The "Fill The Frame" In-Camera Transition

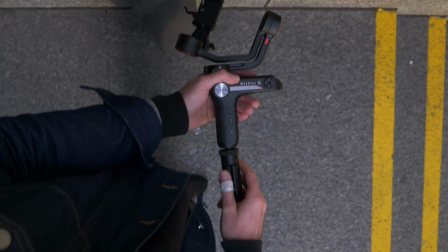So it's a little more difficult given that environment,
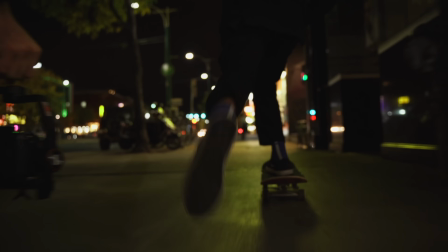but in the event that you can plan out your texture and your exposures and the things that you can kind of pan into, it makes things a lot easier, which is also true like as far as when you make your videos too. Some of those in-camera movements and things like that, they come out so clean because you can anticipate, you can control the environment. Whereas if you're traveling somewhere or you're in the middle of like Indonesia, like you can't change the ground or something, you know, it is what it is.
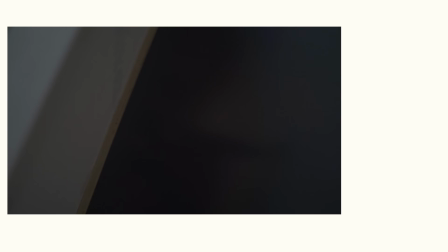Like when I did the Kahlua video, the countertop was navy blue and then we were coming out of a black coffee maker.
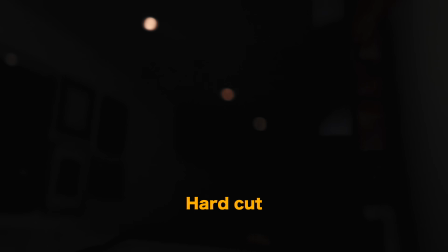Now, if I just did a hard cut, you would have noticed the difference between those two shots. It wouldn't have flowed, but something you told me to to do was the cross dissolve.
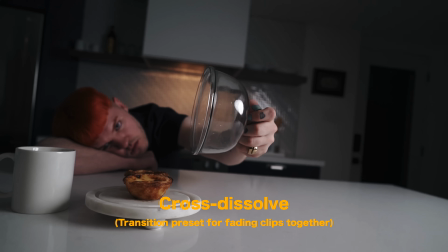Yeah, see, I'm a sucker for the cross dissolve. It's the guilty pleasure, I must say.
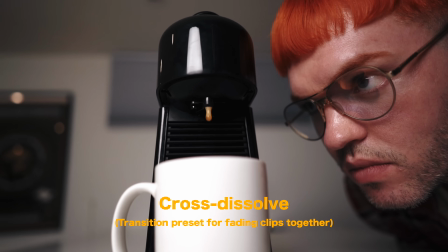But a lot of people kind of like to hate on the cross dissolve because people see it as a rudimentary kind of more beginner transition.
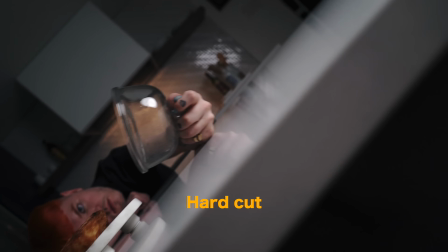But the reality of it is when you combine it with some of these in-camera movements and some of these other texture transitions,
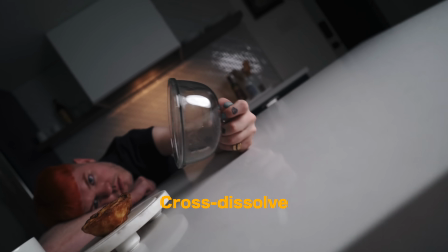it does a good job of painting over where that cut is. And for sure, it's really easy because sometimes the dissolve can kind of help you cheat that, and it'll slowly fade into whatever the next shot is. And honestly, it's worked for me so many times, and it's hilarious to say cross dissolve because everyone's like, whoa. It's something you think of like as in like a corporate video at like an office, you would use a cross dissolve, or like even a wedding film from 2011.
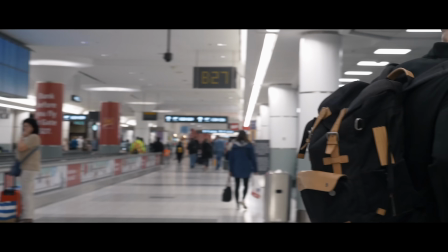But yeah, so I guess the moral of the story is think about what you're shooting. Shoot your transitions with intent.
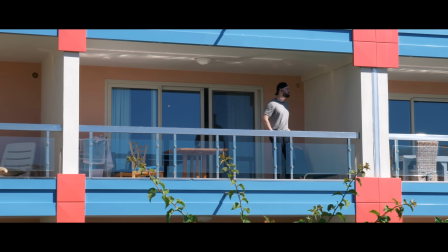Don't always rely on adding a ton of motion blur in post or trying to MacGyver things together in editing, because the more you think out your process while you're actually doing it, the more polished and intentional it seems in the end product. But thanks, Pat, for coming on the channel and talking about this. If you want to check out his stuff, go to YouTube, Instagram. Yeah, YouTube, Instagram, just Pat Greenall. At Pat Greenall, you already know what it is. But thank you for watching this video. I hope you guys enjoyed it. If you did, make sure you subscribe and don't forget to give it a like, and I'll see you guys in the next video. You want to give that a go? Yeah, let me try this one. You ready? Wait, is it left? It's right, left, boom? I go left, right, boom. Okay, tell me one. So, 3, 2, 1. Okay, bring the elbows up. Yeah. 1, 2, 3. Hey, not bad. I got it.
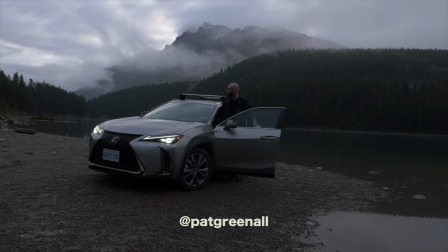Have you ever seen anything like this before? I haven't.
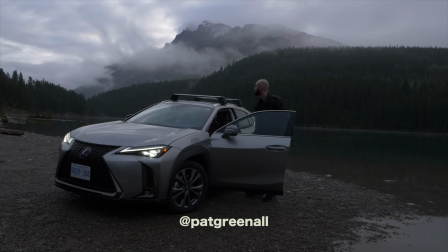But let me show you what I did see. One joke out. See you at the top.